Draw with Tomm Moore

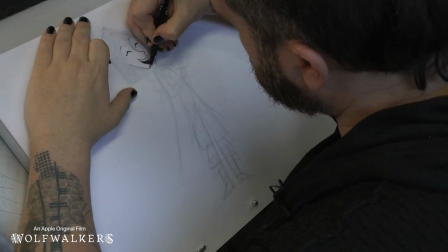[37:53]
She's just as lively and has so much personality just like Maeve but
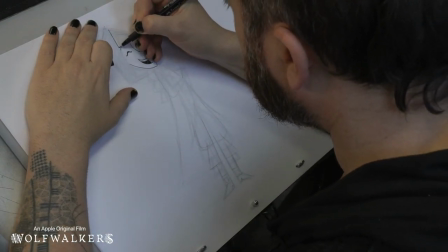[37:58]
everything is kind of contained because everything has to fit back into these lines
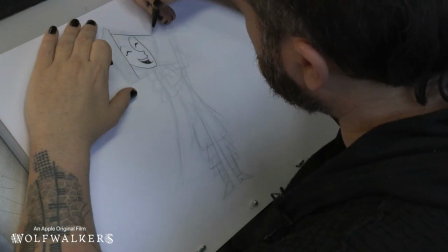[38:03]
that make her style and that's why by the end of the movie we let
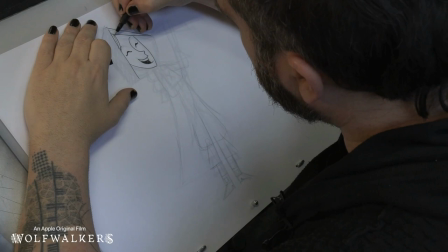[38:08]
her hair come out of the braids and her hair is flowing and we get rid of her hood and she gets rid of her crossbow because
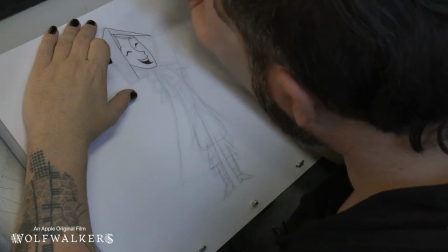[38:17]
she doesn't want to hurt wolves anymore and she becomes much more like me if
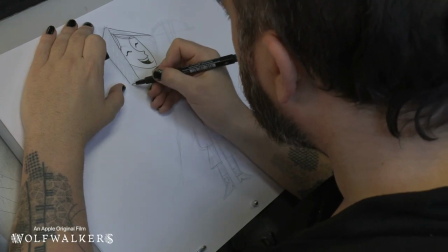[38:22]
you notice at the end of the movie Robin has become much less kind
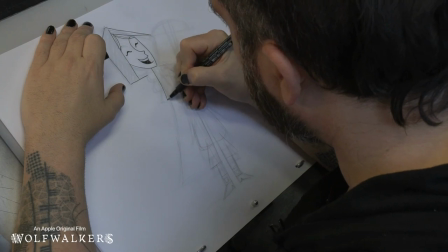[38:27]
of constricted her hair isn't tied up her her outfit is just
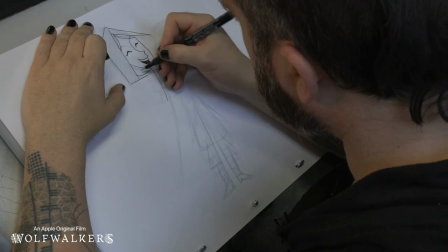[38:32]
a dress she's gotten rid of all these tight pants and
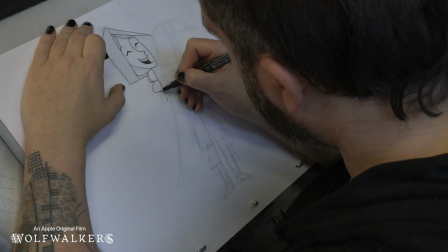[38:37]
tight clothes and all these little things that are keeping
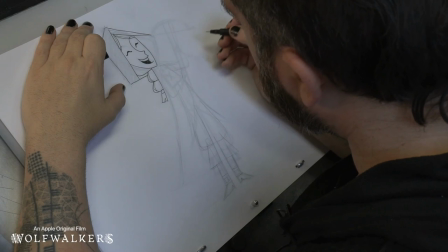[38:42]
her kind of cooped up trying to be somebody that she isn't
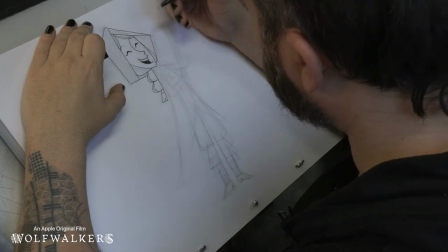[38:49]
much more free by the end of the movie her
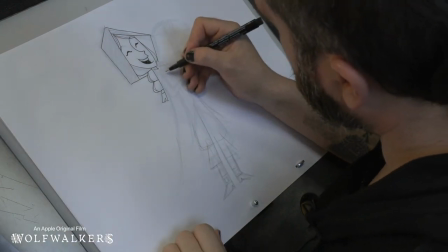[38:55]
neck there okay cape
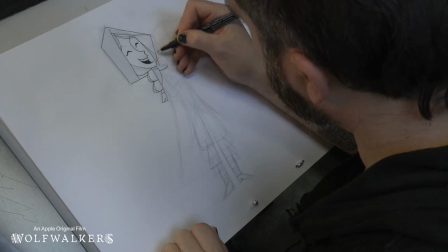[39:01]
in place let's
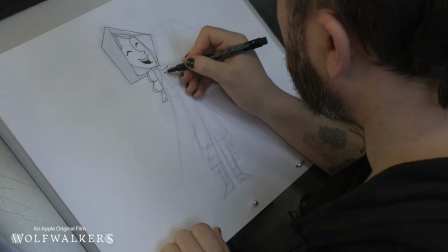[39:07]
let's think if her chest is here and we did our line of action here i don't think the cross should be there i think the cross should be here that's gonna these
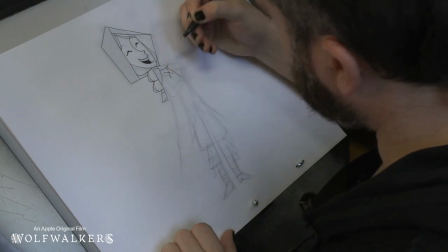[39:15]
are like the laces that hold her shirt on they also kind of show the shape that her chest is in don't
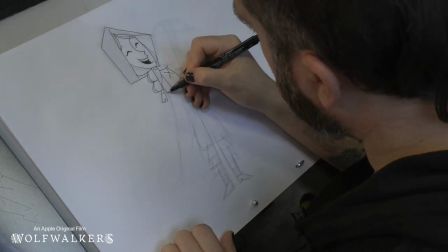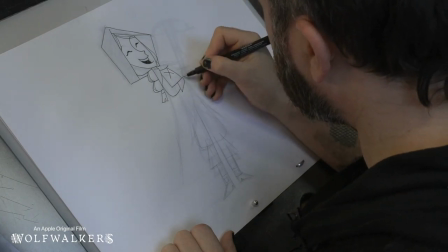[39:28]
forget her little cuffs what's
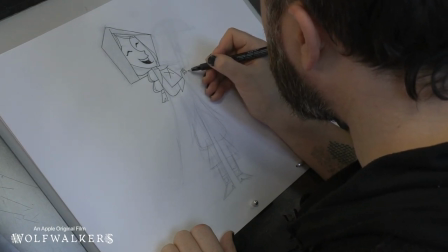[39:33]
funny is that when we first designed robin she was going to be a boy and then we decided to make her a girl
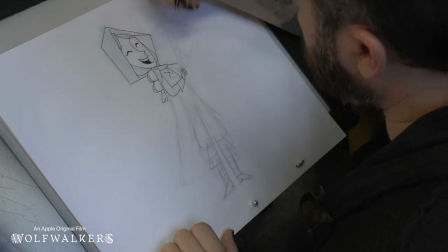[39:40]
and it was fun because we just kept the girl's clothes from when she went or the boy's clothes from when she was hunting and it
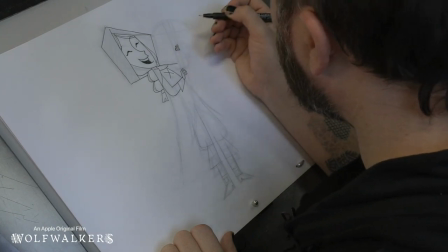[39:48]
showed a little bit of her personality that she didn't care what was supposed to be the proper clothes for a girl she just wanted to do what her
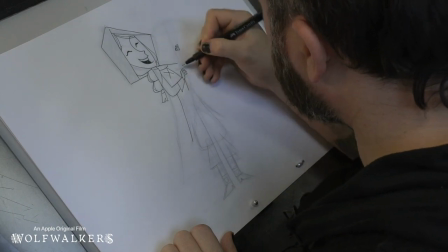[39:56]
dad did and she wanted to be a hunter like her dad so it's kind of partly a little expression of her inner inner strength that she wears hunter's clothes at the beginning so even though they're quite restricting it shows a little bit of her inner strength
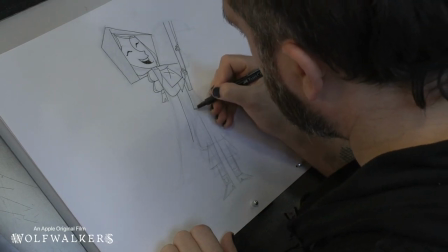[40:14]
she puts on an outfit that's not usually worn by girls in this society
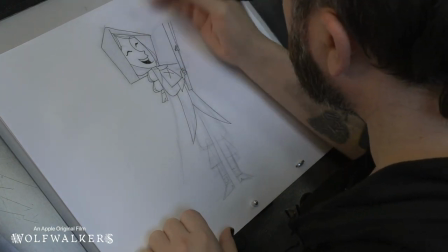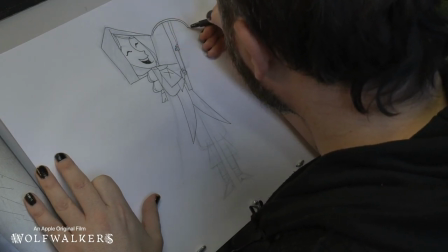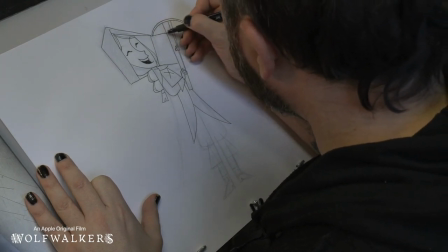[40:34]
crossbow and the string of the crossbow.
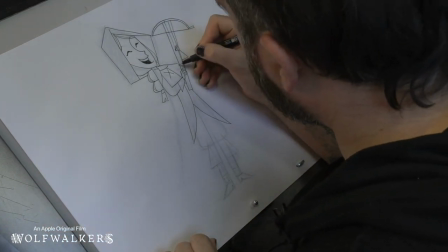[40:38]
We do a very simple version of a crossbow because we have to draw using it a lot.
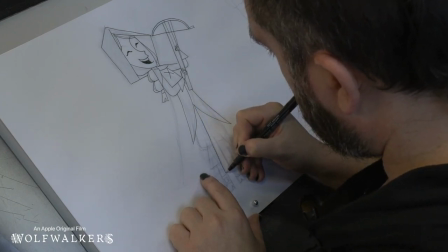[40:45]
It's really just a symbol of a crossbow. It's tricky to draw a fully detailed crossbow all the time.
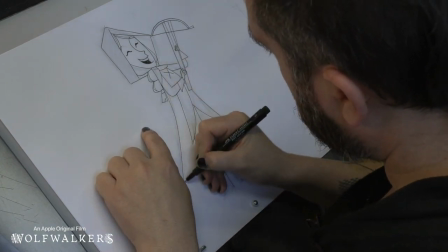[40:55]
Cartoons simplify everything.
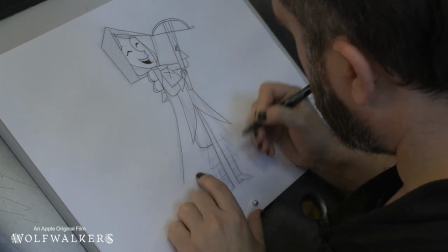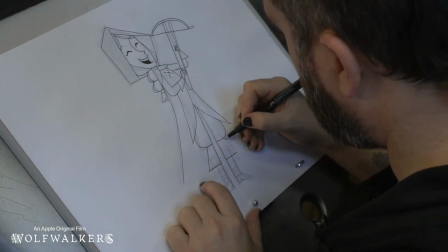[41:03]
Don't forget all the basic shapes that we use to construct they're still there and don't forget that we're thinking which go which part goes in front of the other
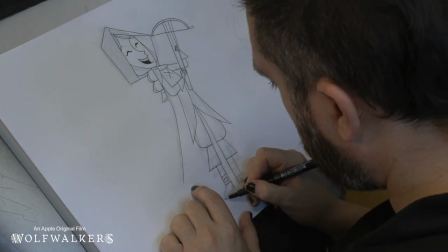[41:17]
because by overlapping the shapes we create a kind of two and a half D depth
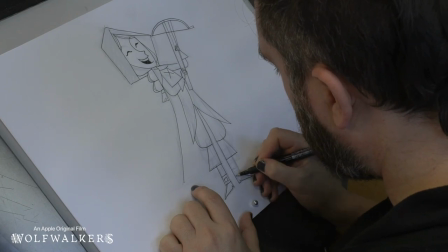[41:22]
we kind of show what goes in front to what goes behind so it's not really treated three-dimensional
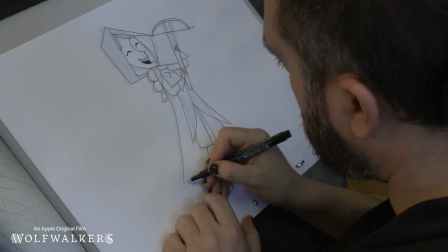[41:29]
but it's not really two-dimensional lighter it's kind of two and a half D and that's the kind of
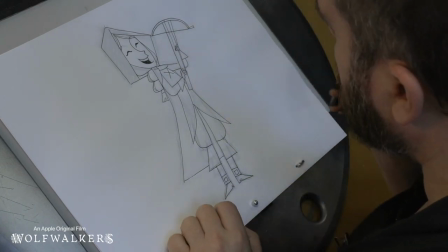[41:36]
style that we like to have for this movie okay so we put the main lines in
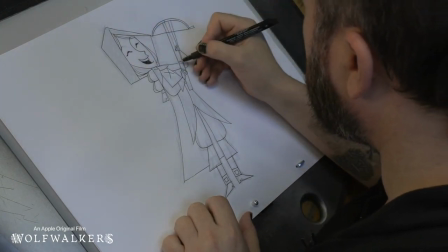[41:41]
and I think she's pretty clear let's just bring
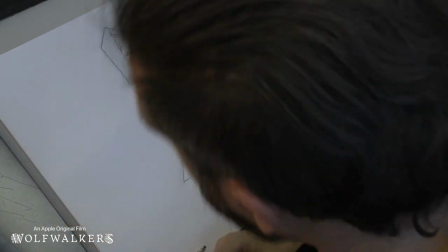[41:46]
her a little bit more on style by doing the thicker lines that we that we know are part
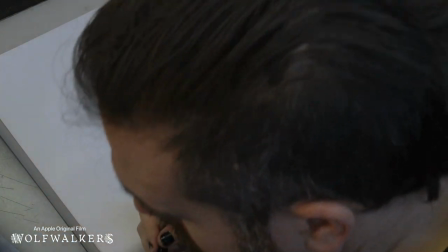[41:50]
of this movie style wrong pen if you're using a
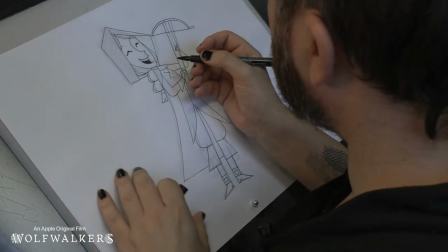[41:55]
pencil you can just go back over and make thicker lines with the pencil but if
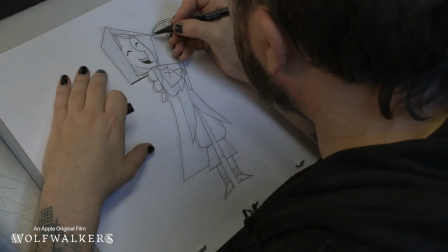[42:00]
you're using a pen you might want to use a thicker nib for the final lines.
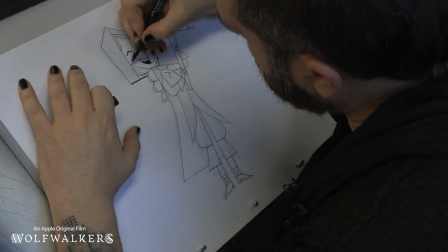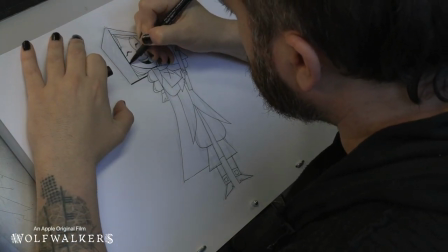[42:15]
I think she's actually laughing. She's more than proud. She's chuckling.
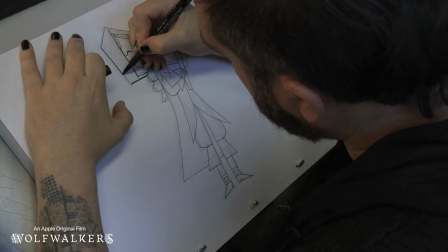[42:20]
She's so happy with the job she just did.
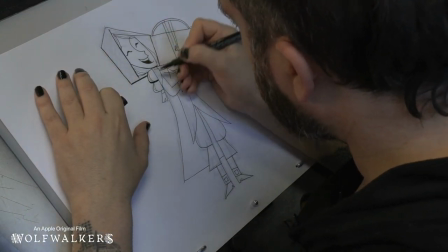[42:26]
Firing her arrow perfectly at her target.
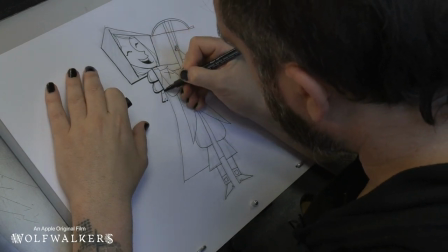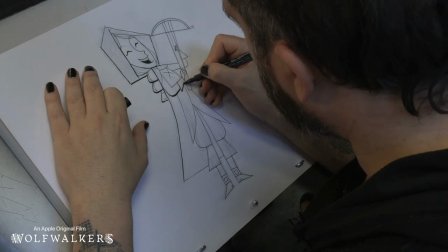[42:37]
Don't forget as well you can colour the character. That will also give it a lot more depth and presence.
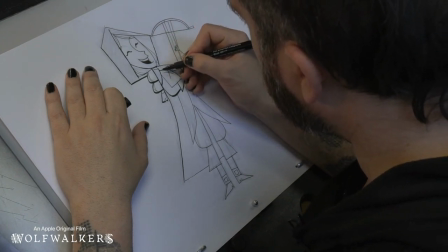[42:44]
I don't have time to do that now but if you look at movie you can see the colors for the character they give it a lot more
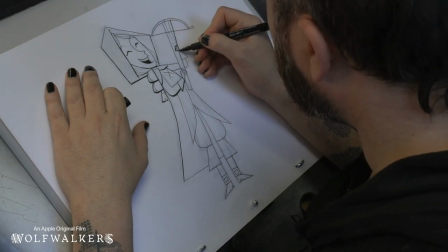[42:52]
solidity when they're colored in we
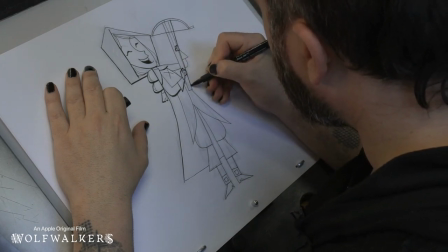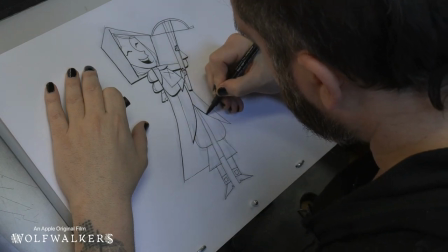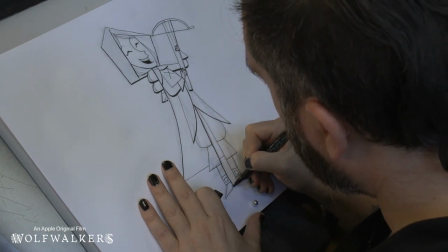[43:16]
can do some thick lines it is a bit wonky you can take your time and be a bit more careful than me
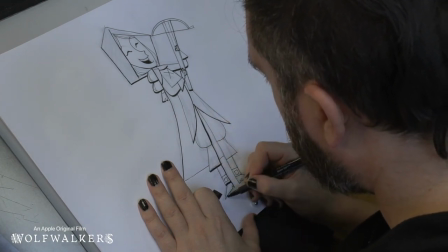[43:23]
because i'm going a little bit too fast but i don't want to be boring i'm sure you can
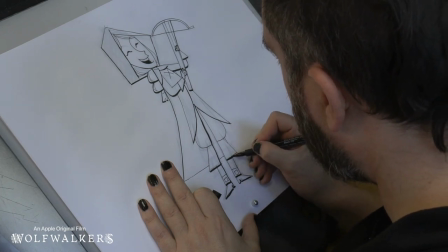[43:32]
take your time and slowly make all your lines as carefully as you can
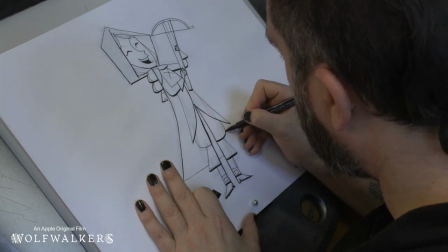[43:39]
so that doesn't turn out quite as wonky but I kind of like wonky drawings too they look kind of lively
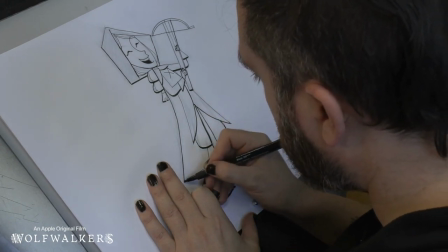[43:45]
and they look kind of like you can feel a person drew them not a robot not a computer that's
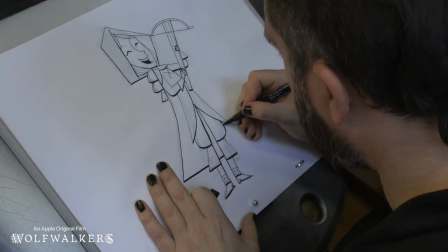[43:51]
nice a little bit of wonkiness is nice shows it's kind of handmade
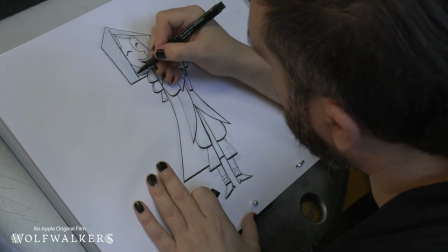[43:59]
but basically there's Robin and you
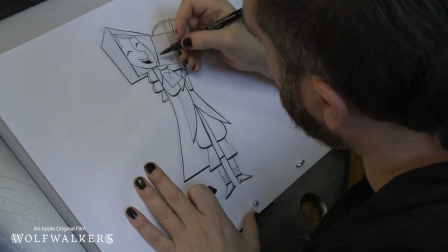[44:06]
can spend the time another little trick you can do to make it look more woodblock is sometimes we put an extra
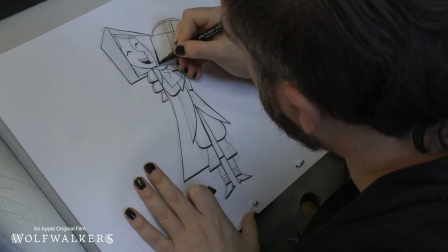[44:11]
take line like something like that here and there and
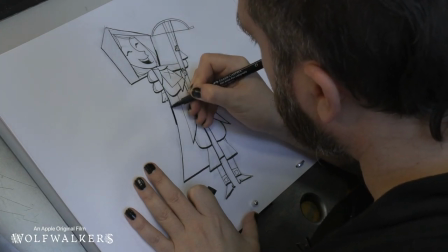[44:18]
there's special artists in the studio they're called clean up or final line artists and they specialize
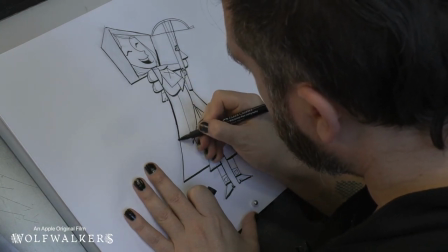[44:23]
in making really nice effects and perfect
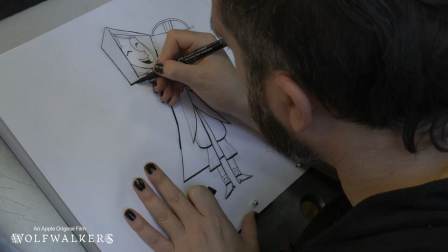[44:29]
lines and making sure that the animators didn't make any mistakes when they were drawing the character and
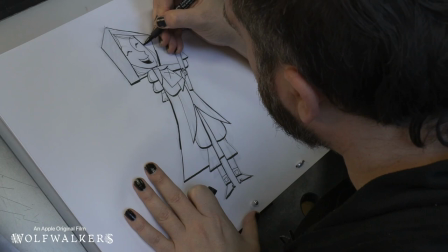[44:34]
that's their whole job and nobody really remembers them but they're the most important
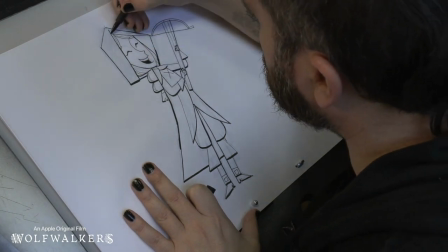[44:40]
people in a way because it's their drawings that are on screen they're the ones that
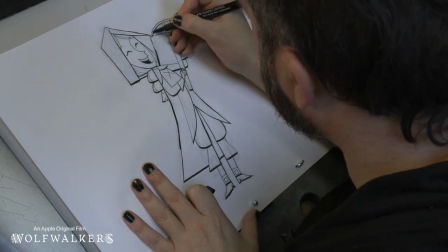[44:44]
make the final drawings on screen the animators just make the guide but
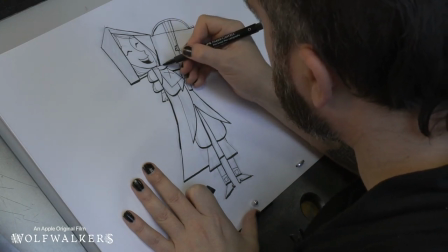[44:49]
the final line or cleanup artists make the final drawings that are On screen that you see moving
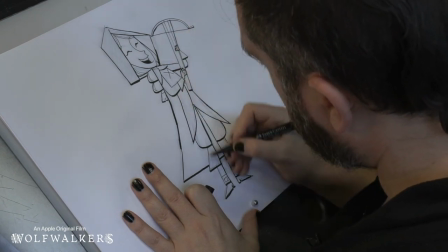[44:55]
So your job is very important And I don't think I'd get a job in their department.
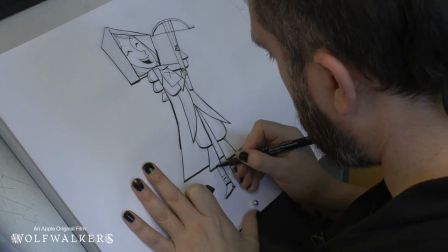[45:00]
My lines aren't very perfect But maybe if you practice you could end up being a final line artist So anyway,
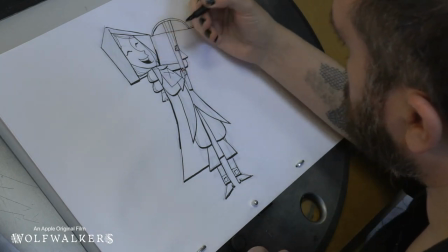[45:08]
there's Robin Goodfellow And she's having a good chuckle to herself and I
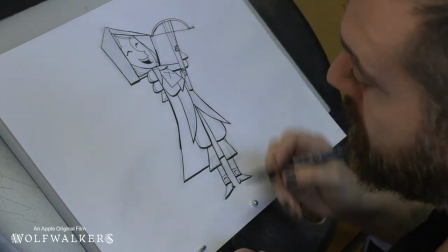[45:14]
hope you enjoyed this little workshop I hope you have a lot of fun trying to draw our characters and I hope you enjoyed the movie Wolfwalkers. So thanks again Thank you.